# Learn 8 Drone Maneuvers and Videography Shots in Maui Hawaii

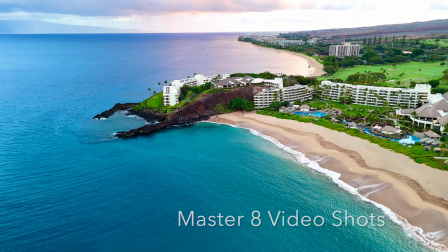(0:00)
Master these 8 video maneuvers and your videos are sure to get better and better.
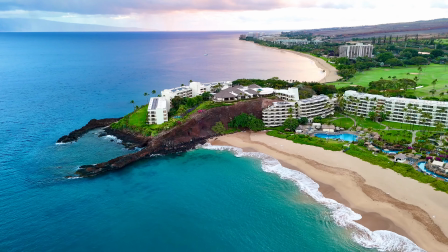(0:05)
Coming to you from West Maui, Hawaii, my name is Marcus and I'm flying a Mini 4 Pro today.
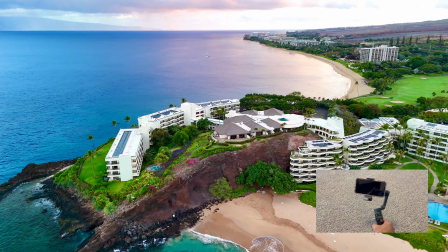(0:11)
Whether you have a drone or an Osmo or a gimbal of some sort, this video is sure to give you some good ideas for your own video creation.
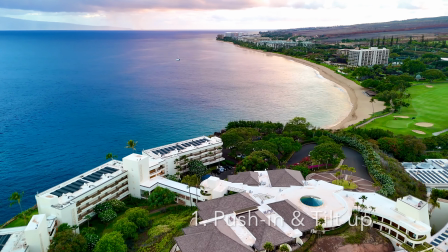(0:19)
First up is the combination of the push-in shot and the tilt-up shot.
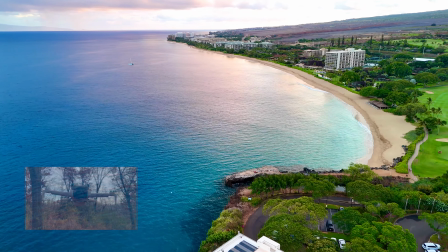(0:25)
Push-in simply means the camera is moving forward, and tilt-up is when the camera pivots upward on its axis.
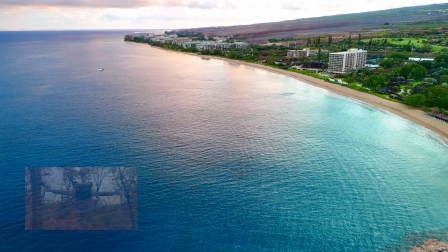(0:32)
Sometimes panning up is called a reveal shot, depending on what you're trying to capture.
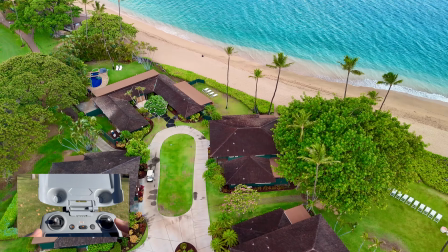(0:38)
So, in order to do this maneuver, push the right joystick up,
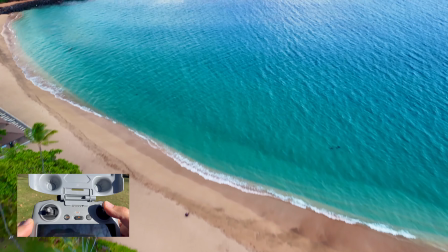(0:42)
and to move your gimbal up, with the RC2, use the left or right customizable dials.
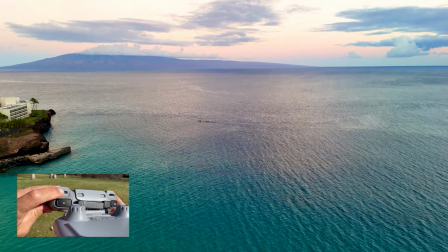(0:49)
I kept the default settings, so my left wheel moves the gimbal up and down.
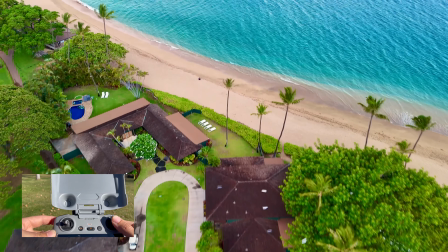(0:54)
So, here we go, right joystick up, and then gradually spin that dial
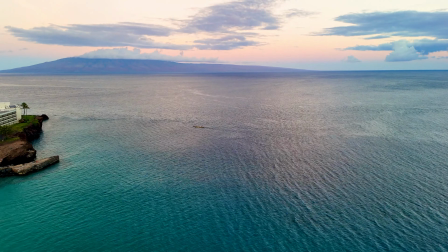(1:05)
and back to neutral. And in this example, we reveal the beautiful Lanai Island.
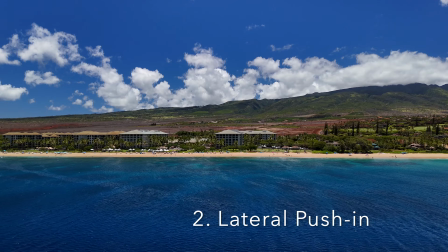(1:13)
Number 2 is the lateral push. This is when the camera moves laterally relative to the scene.
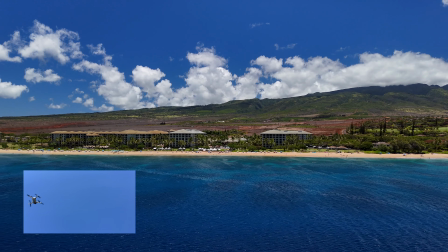(1:20)
You're trying to share with your viewers an incredible 3-dimensional world only using 2 dimensions.
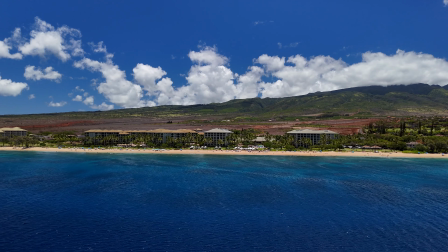(1:26)
But pulling the viewer through the scene does 2 amazing things.
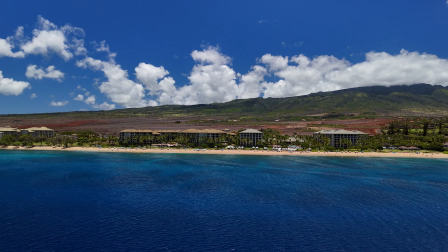(1:31)
You see how the water in the foreground is flying by much faster than the back?
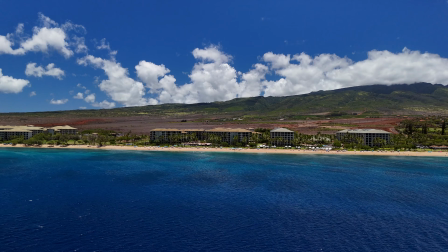(1:36)
This adds a layered perspective, enhancing depth, giving you a sense of scale and scope.
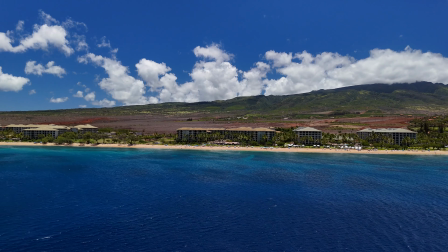(1:42)
The second thing this shot does is it shows dynamic movement,
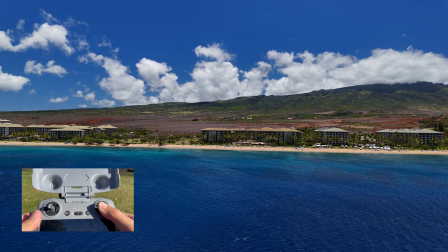(1:47)
where the drone's lateral motion creates this natural parallax as it glides smoothly parallel to the Ka'anapali beach, giving it a magical quality.
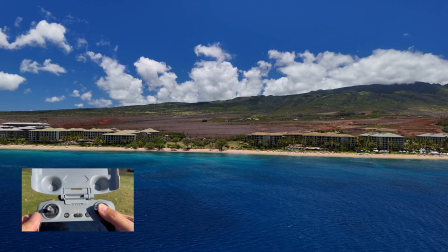(1:58)
So much better than just presenting any shot just flatly.
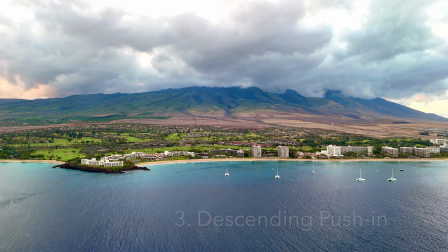(2:03)
Number 3 is the descending push-in shot.
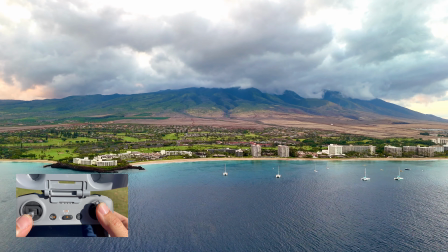(2:07)
Moving forward and reducing your elevation.
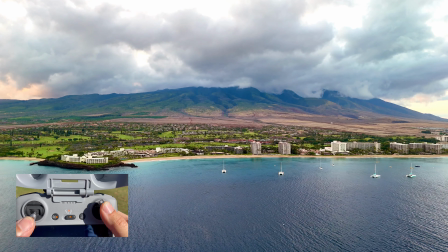(2:13)
Right joystick up and left joystick down.
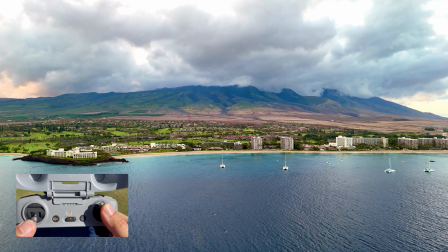(2:18)
And this can give a wonderful cinematic motion and is often used at the beginning of scenes to make viewers feel like they're being drawn in.
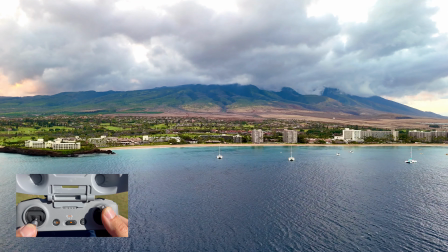(2:26)
As the camera lowers, objects in the scene grow in size and shift perspective, which feels, dramatic and immersive.
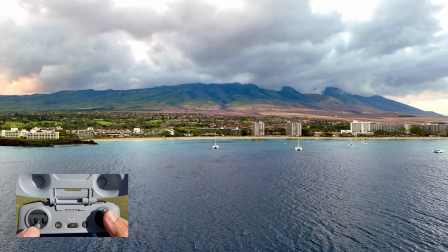(2:33)
It also creates some level of anticipation as more and more details are revealed, activating your viewer's curiosity.
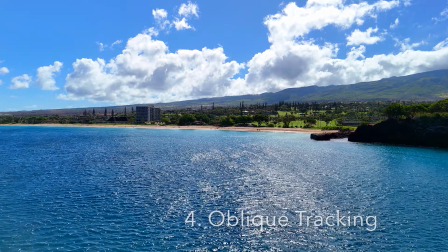(2:43)
Okay, moving right along. Shot number 4 is the oblique tracking shot.
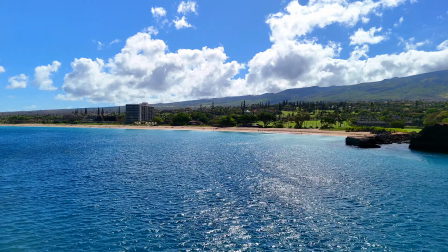(2:49)
Here, the drone is flying parallel to the beach once again like before, but rather than facing the beach at 90 degrees head-on,
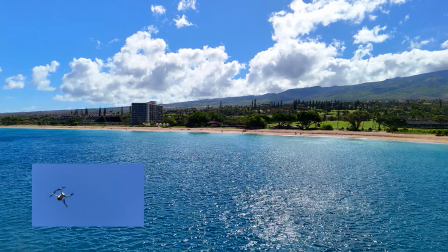(2:57)
the drone is at a 45-degree angle, showing a bit of what's ahead.
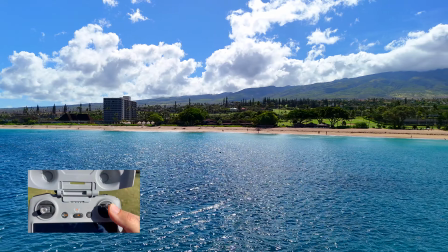(3:02)
Once the drone is positioned at an angle, push the right joystick halfway between up and right,
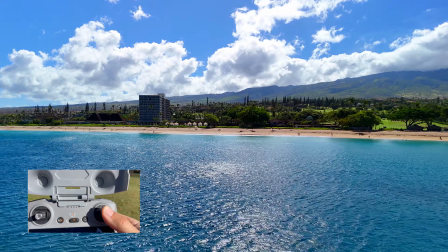(3:10)
or up and left, like in this example, and the drone dog tracks or crabs along.
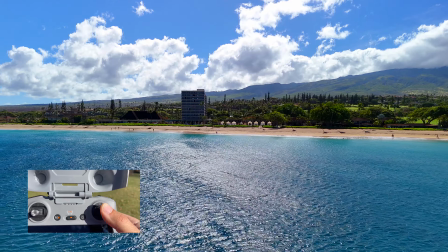(3:18)
Why is this an even more powerful shot? Well, it provides more context and more spatial awareness.
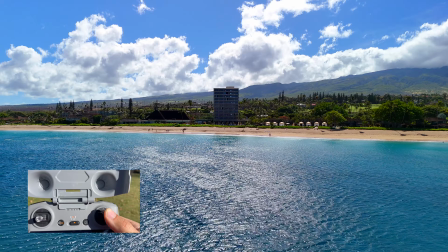(3:24)
It makes the shot feel more 3-dimensional, adding depth to the shot.
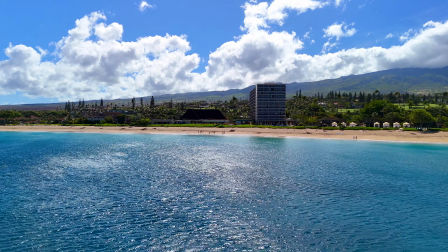(3:29)
And the result is this smooth storytelling, still moving parallel to your subject, but the angle guides the viewer's eye forward.
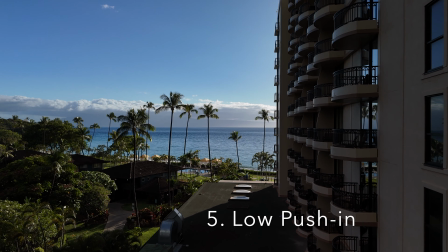(3:43)
Okay, next up is shot number 5. This is the low push-in.
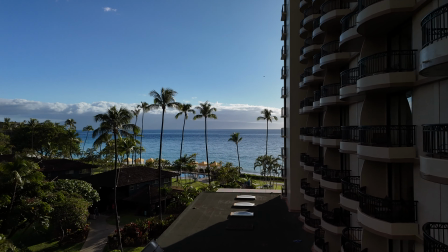(3:48)
Moving forward, but at a very low altitude. We'll see it here in just a second as we glide over the water.
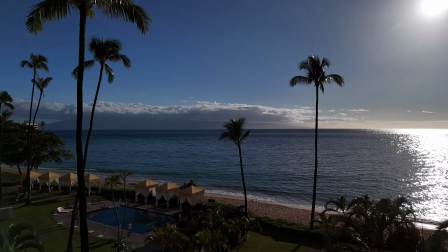(3:54)
The reason why this looks so good is because the ground gives this strong parallax effect,
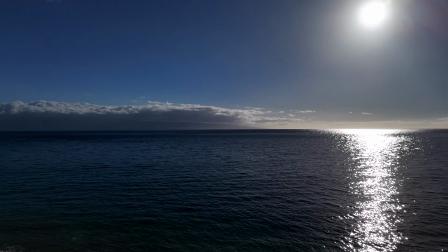(4:01)
making the motion feel faster and more dynamic, creating a lot of depth.
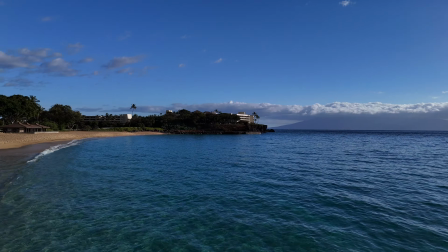(4:06)
You can set the controller to sport mode and still have some crash protection because although the
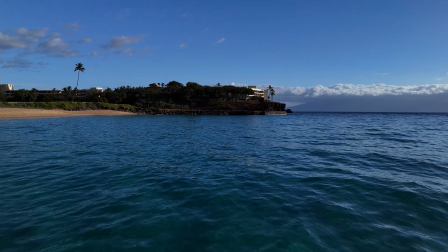(4:13)
omnidirectional obstacle avoidance system is disabled, the downward vision and infrared sensors still help maintain altitude
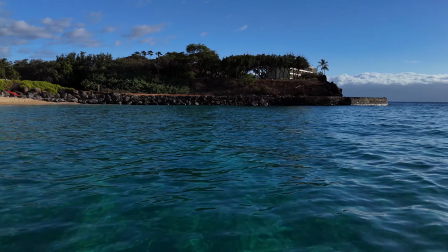(4:21)
and forces the drone to climb if it gets too low to the ground or to the water.
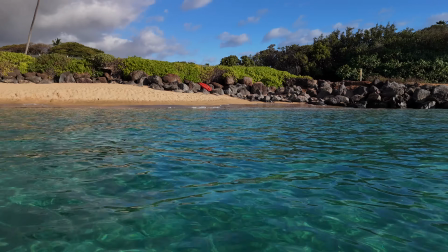(4:27)
This is black rock here. Absolutely beautiful.
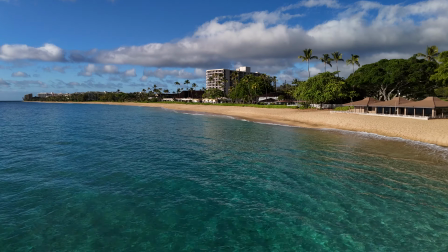(4:33)
Okay, number 6 is the all too famous FPV mode.
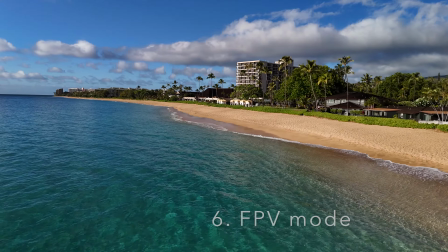(4:38)
With the gimbal no longer keeping the horizon perfectly level,
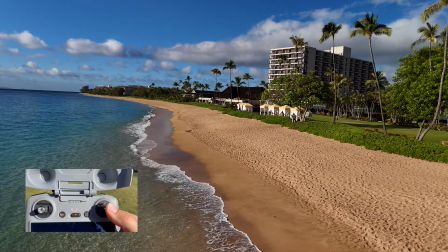(4:43)
it gives your viewers a more immersive feel like you're in the cockpit.
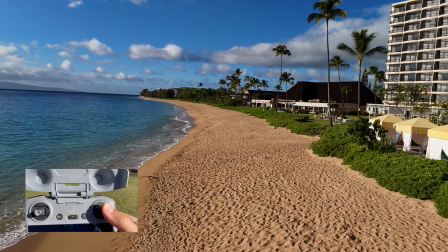(4:48)
You can use FPV and still keep your audience feeling relatively relaxed,
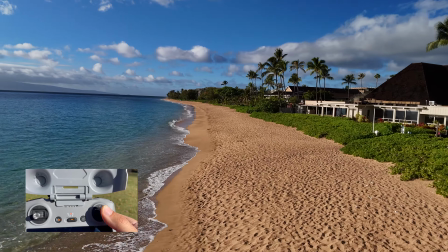(4:53)
just be ever so gentle on the joystick.
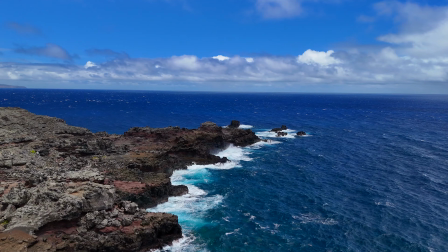(5:01)
For shot number 7, we're bringing you to the Nakalele blowhole in West Maui.
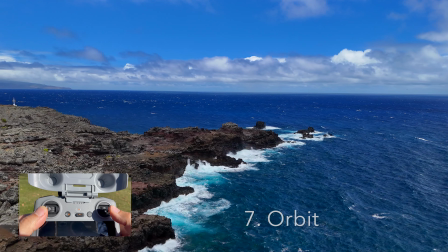(5:06)
Shot number 7 is your orbit.
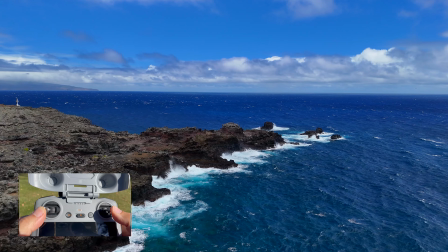(5:09)
Here you see a very wide counterclockwise orbit showing scale and the surrounding cliffs.
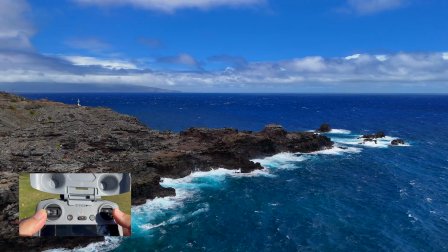(5:16)
For a large diameter orbit, with the right joystick, gently push right.
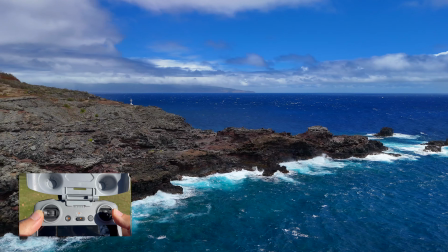(5:23)
With the left joystick, gently push left.
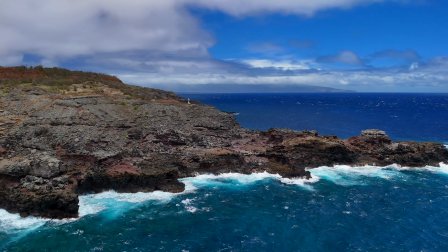(5:28)
Notice both the foreground and the background move in opposite directions, emphasizing the subject, which is going to be in the center.
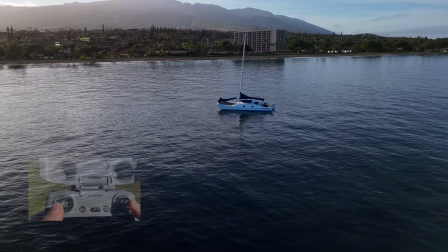(5:38)
For a tighter, and in this case, a clockwise orbit,
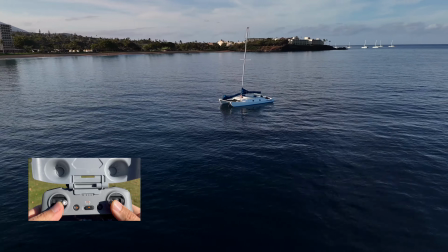(5:42)
push the right joystick further left and push the left joystick further right,
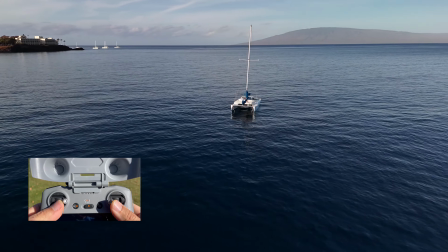(5:48)
and you'll spin quicker and you'll get a tighter orbit.
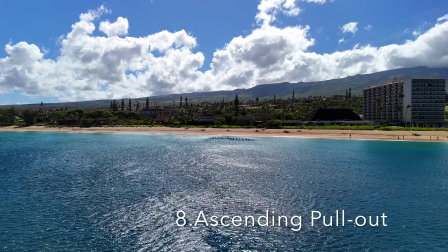(5:53)
And finally, number 8, the ascending pull-out shot,
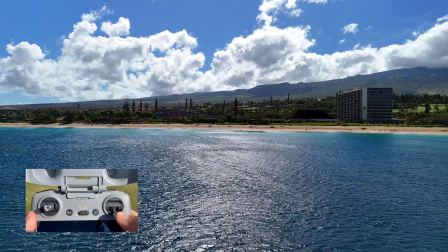(5:58)
combining the backward movement with an increase in altitude. This is more or less your droning.
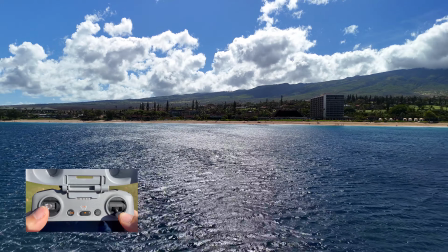(6:05)
Pre-programmed master shots are convenient, but being able to manually control your maneuvers gives you much more
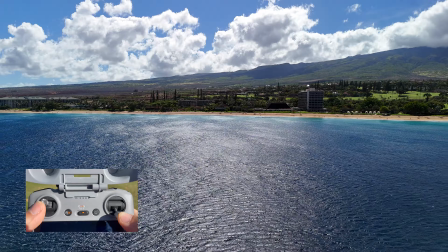(6:12)
control and allows you to customize your movements and maneuver on the fly with no setup time.
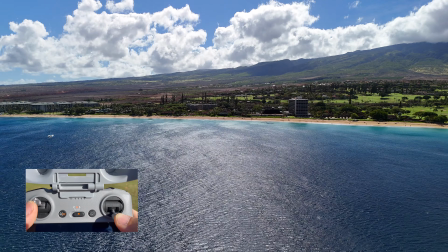(6:18)
I can't tell you how many times I see something I want to catch and don't have time to go back to previous screens and get it all set up.
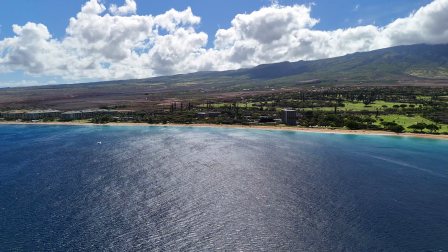(6:26)
Well, that's all we have for today. Thank you very much for watching. I hope you enjoyed and learned something, and we'll catch you in the next one.